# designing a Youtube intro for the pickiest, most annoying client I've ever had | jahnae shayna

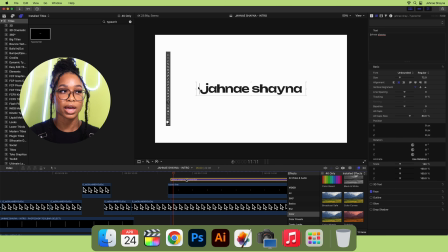(12:23)
I'm also going to drag in a typing cursor line so that it looks like I'm actually typing it on screen,
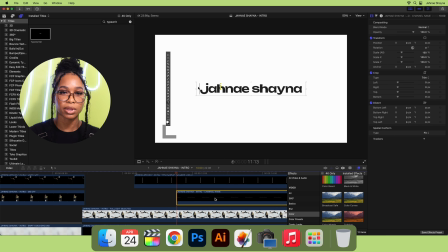(12:29)
because you know, if you were actually typing there would be a cursor line there. I want everything to be as realistic as possible, so I'm also going to use that, and I'm also going to animate that with each letter that's going to be typed in.
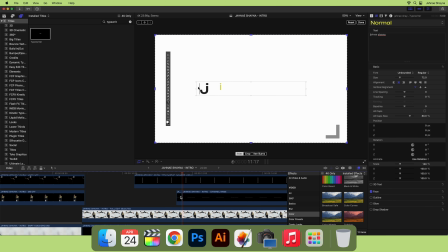(12:41)
Now you would have seen me add this cursor line file into the project. Since I am trying to achieve an actual type in of my channel name, I placed it at the front of my channel name, and now I'm going to use Final Cut Pro's typewriter animation so that I can mimic it. This was extremely tedious because I had to time and key the letters as well as the cursor line.
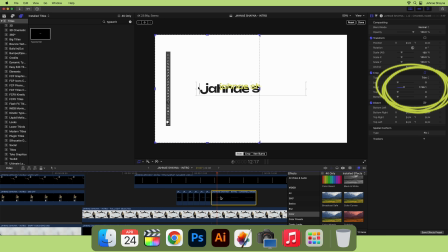(12:59)
To do this, again, I used keyframes in the crop tab, and for the cursor line, I used keyframes in the transform tab.
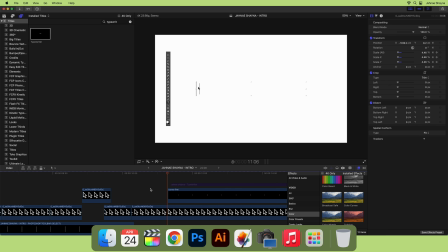(13:06)
I watched the typewriter animation, and whenever a new letter appeared, I cropped and keyed my logo file. After doing that, I went back in and moved the cursor line each time a new letter appeared. I also added a blinking effect to the cursor line by just turning the clip on and off.
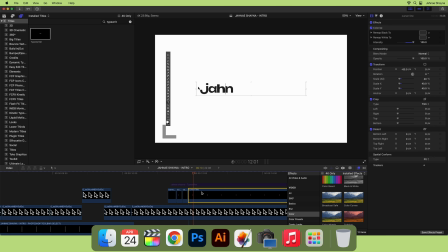(13:22)
Out of everything, this probably took the most time, a lot of time and a lot of patience, but I like to be as thorough as I can. And like I said, there are probably faster ways to do everything that I'm doing, but I like to be as thorough and as precise as I can, so this is the way that I chose to do things. So now that this sample is created, we're in stage 4, which is revisions and final touches. This is where I would send the design off to the client for feedback. Each order comes with a set amount of revisions dependent on the order type so that my clients are able to make any necessary changes. Since I am the client and there are no set of revisions, I'm going to nitpick at the design and see if there's anything I'd like to add, change, or adjust.
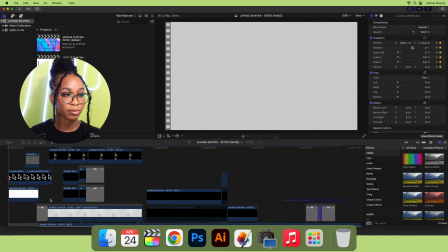(14:08)
3 hours later. Okay, so I added a little bit more Photoshop elements, some more color, and I think we're good to go.
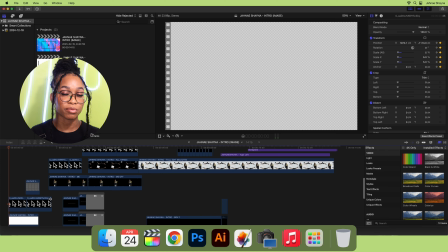(14:17)
I also created a text-based version of my intro just in case I get tired of my pictures.
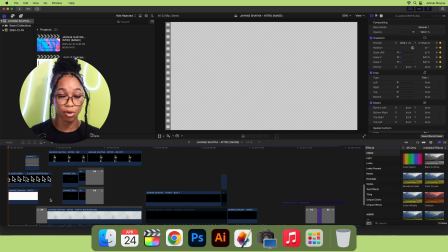(14:22)
Knowing me, I probably will. I was fighting with myself a bit because I felt like the design was a little lackluster compared to what I create for other people, but I quickly came to realize I'm not an overly edited, over-the-top kind of girl. I like clean, mature aesthetics more than anything, so let this be a lesson to get out of your own head. Let's play the final result.
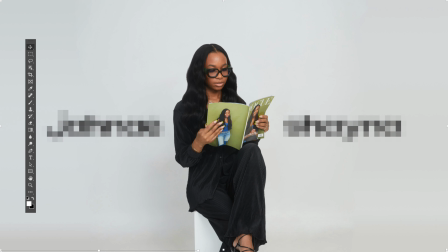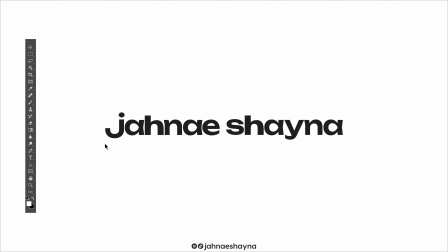And we're finished, and that brings us to the final stage. Once the design is signed off, I package up all the final files and I upload them to the client's portal for them to download. I am the client, so that really just means save to my hard drive. I'll probably design myself an outro later, but overall I really like how the design came out. If you've watched this far, thank you so much for tuning in. If you're a returning subscriber, thank you for being here. Feel free to let me know what else you guys would like to see from me in the future. And as always, I'll see you guys in my next video. Bye!